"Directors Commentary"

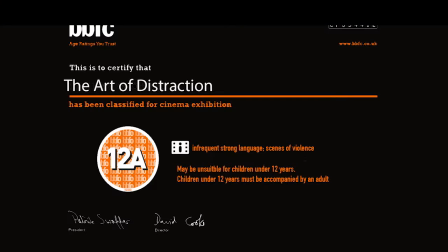So here we've got the BBFC title card, which we created to be in keeping with the conventions, as if it was a real film here, like you'd see it in the cinema before a film starts.
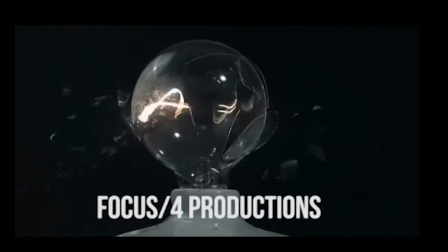And this is the ident, which we put in for similar reasons to the title card.
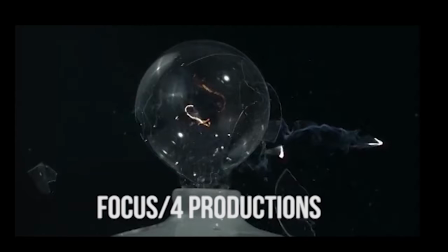We managed to download the footage for it off YouTube as well as the audio, and then we just edited it in Premiere.
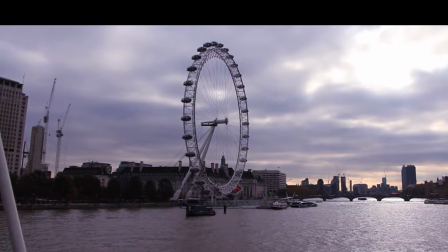It was quite easy to do. And here we've got this establishing shot, which shows the South Bank area of London, and it shows London's main landmark, so it was recognisable as the city, and it shows what a big place London is,
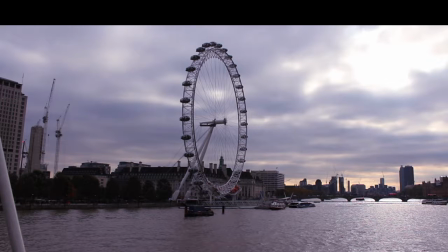and it shows and suggests the different neighbourhoods that London has, and that it can be a massive criminal playground.
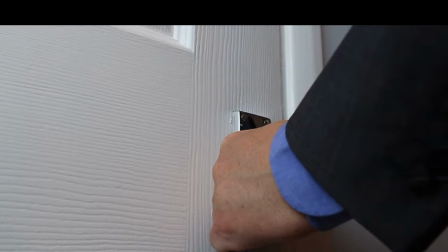So this is the first part of the action match shot,
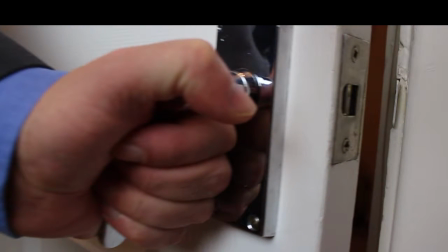where Ray Carter's hand is shown on the door, and it creates an enigma as to where he's going.
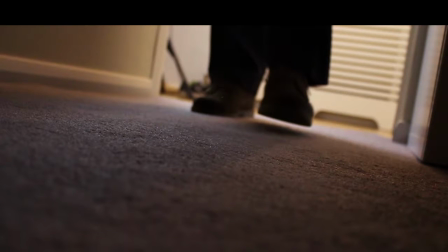And this shot of his feet walking through the door starts to reveal his office, and this also shows his powerful character, which is a cliche way of showing this.
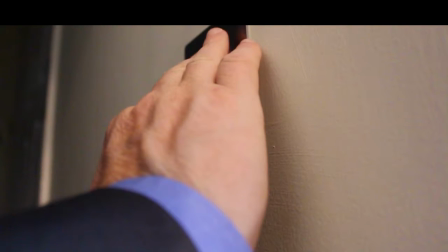The sequence of tight frames engages the audience and allows a narrative hook.
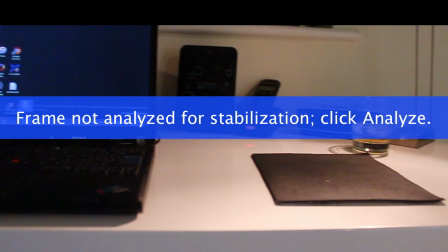So now we move on to the panning shot of his desk, and it reveals more of his character, and the whiskey shows his dominance, status, power and age, which meets the audience expectations. And also there's a visual cue of MI5 on his laptop,
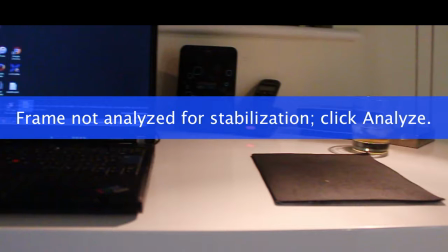which suggests that he may be working for a bigger organisation and he is not the top man.
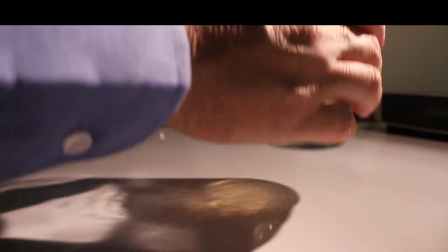And here we see a repeated sequence of close frames, so you don't actually get to see his face, which keeps the enigma surrounding his character.
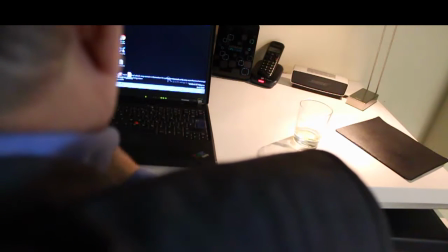And when we go to the over-the-shoulder shot, it allows us to see more of his face, but his identity still isn't completely revealed.
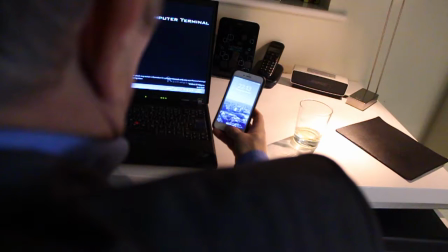And also here, as the camera expands, we see part of his hair, which is slightly grey, so it makes us realise that he's a slightly older character. And the focus of the camera draws our attention to the phone.
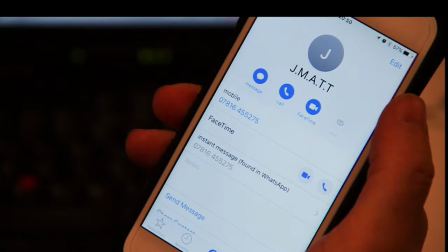And then we move into a close-up shot, which shows a JMAT, which is code for Matthew Jensen, and the dots between the letters in keeping with the MI5, style on the laptop.
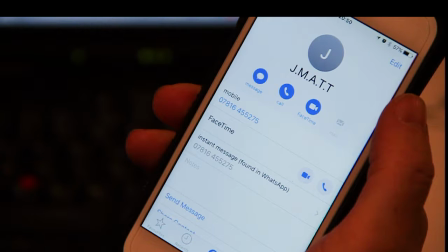And the iPhone used also links in with the youth demographic of our target audience, as this would appeal to them as they are avid users of digital technology.
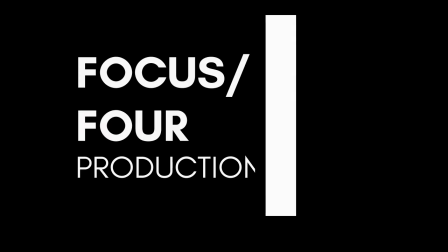So now we move on to our title, which is Focus 4 Productions.
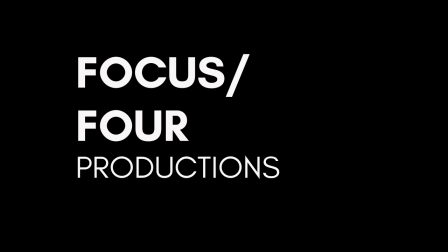I made this in After Effects, and it uses motion tracking and keyframing in order to create a fluent wipe, where the letters are wiped onto the screen and off the screen.
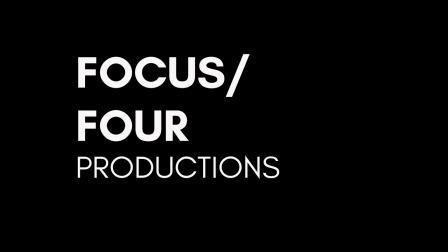And we plan to use this in several more times throughout the opening of our film.
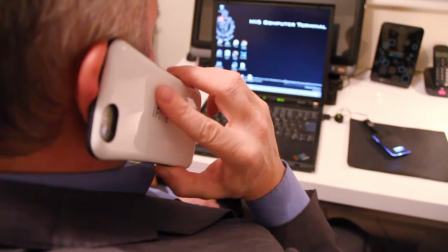So at this part of the scene, the camera has come out a little further, and he has revealed a bit more of Ray Carter's identity.
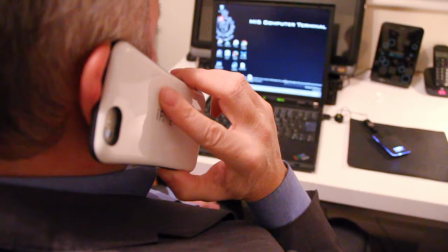This makes the audience stand on edge as they almost see the character's full identity. By not addressing Matthew Jensen, by his name,
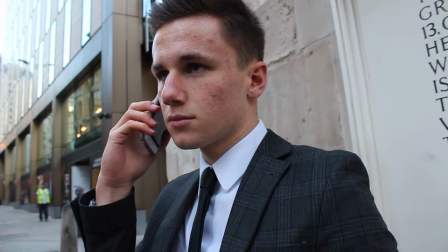it suggests a depersonalised relationship between Carter and the both of them, as they're in a work-based relationship only. Jensen is only an assassin for Carter, reinforced by a lack of facial expression.
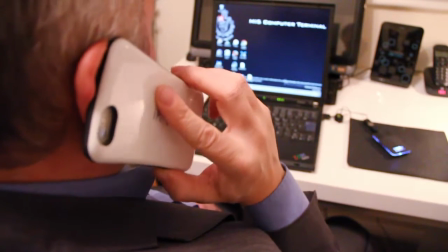As Jensen has more of a fashionable suit, it creates a positive representation of youth, which the target audience would relate to.
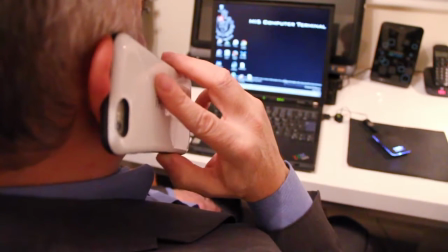We found this from our primary research into the Bond and Bourne franchise, whereas Carter wears a more traditional suit associated with older men.
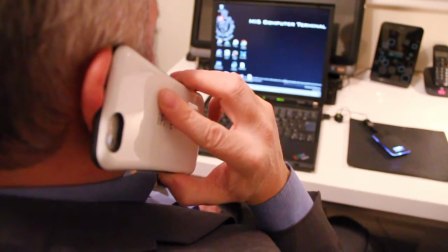The over-the-shoulder shot still hides his identity and creates a coding.
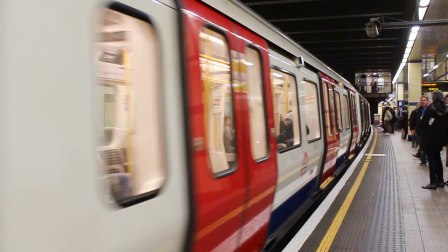Alright, so the incoming shot of the tube. Tube shows that it changed location, how his pace started to pick up. In terms of editing, the music also picks up in terms of pace, which builds tension and adrenaline.
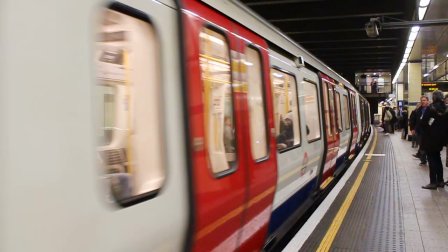The next shot shows Matthew entering the tube and travelling towards Emma Wolf, the character.
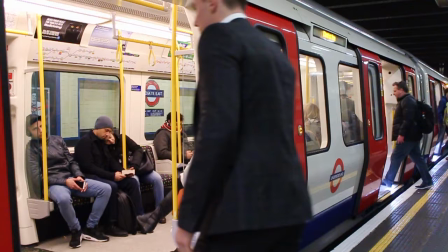So Jensen's blank facial expression shows that he's motionless and serious. It shows that he is in the zone for the mission.
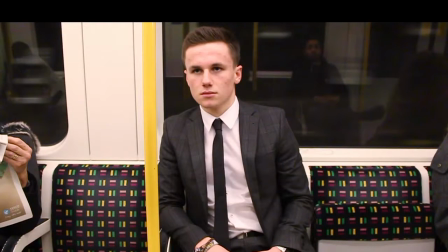The shot shows his intent. The representation of the tube shows that it's real and gritty, and the shot of Jensen sitting on the tube, so he's excluded from other people and that he's isolated,
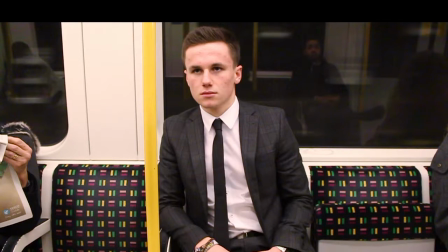He's also in the very centre of the shot, which draws the audience's attention towards him and shows that he's isolated because no one's sitting near him. This is a montage of the Tube and Jensen travelling towards Wolf.
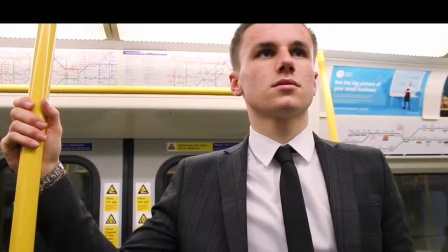The music is also creating suspense and building up to the meeting of the two characters.
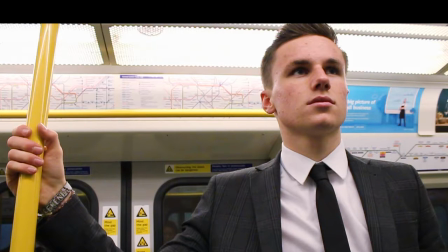Jensen standing up with a low angle shows that he is in charge and has a higher status, as the camera is positioned at a lower angle, so the audience is also positioned there.
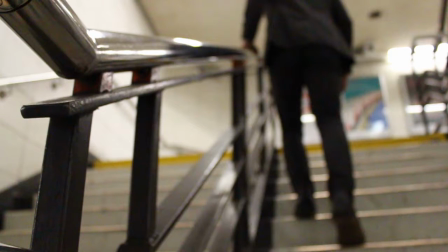The focus of the metal bar shows a more cinematic shot, which is highly effective for our genre.
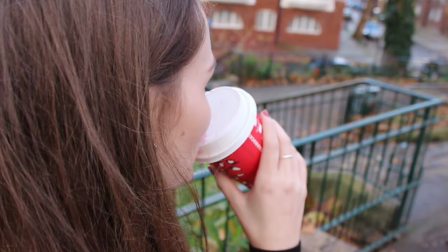Emma Wolf's character is first introduced with a close frame, yet her identity is still hidden, which creates enigma coding. The audience can identify that she is young, well-groomed feminine.
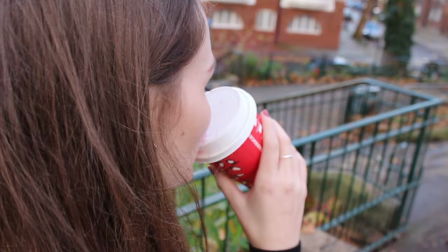She is doing something that is very conventional, as she is drinking coffee from Starbucks, yet the audience still wants to find out more about her. It also shows that she is unaware of what is around the corner.
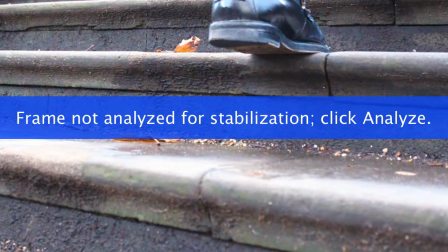So the close-up of Jensen's feet shows that he's travelling towards Emma, which then goes on to a shot of Emma Wolf's shoes.
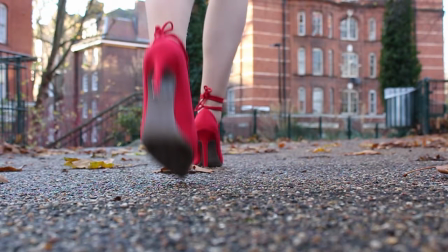This shows the contrast between the two characters and starts to link and create a relationship between them. The shot is also very cinematic, as the focus is on the shoes, as well as the textured background. Red is a sexualised colour and can also signify strength, boldness and being fierce, as well as sexy.
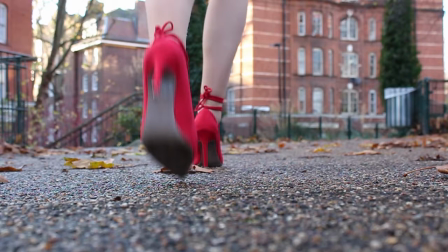This shot is very much like a male gaze shot, as you see most of her legs.
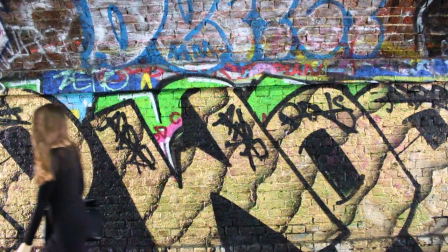The graffiti on the wall shows that this is an urban setting and really helps a mise-en-scène of the underworld which we are trying to create. But you still can't see her face as her hair is covering, which is again enigma coding.
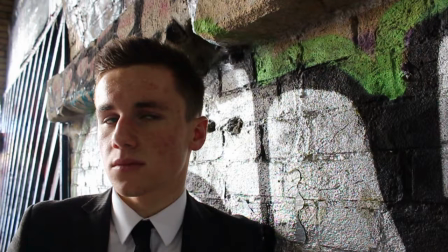The close-up shot of Jensen was when he was waiting, so you know that he's waiting for something and she's not aware of it.
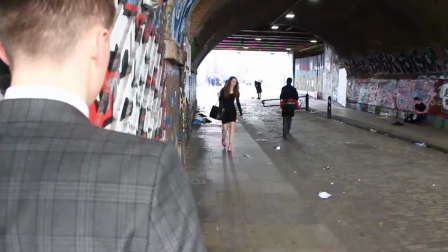In the long shot you can start to see her face, but you still can't see her completely as she's too far away. As soon as she stops, you know there's a problem though,
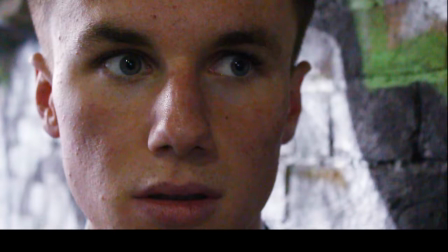and the extreme close-up of the film of the face shows his emotions and shock enigma coding.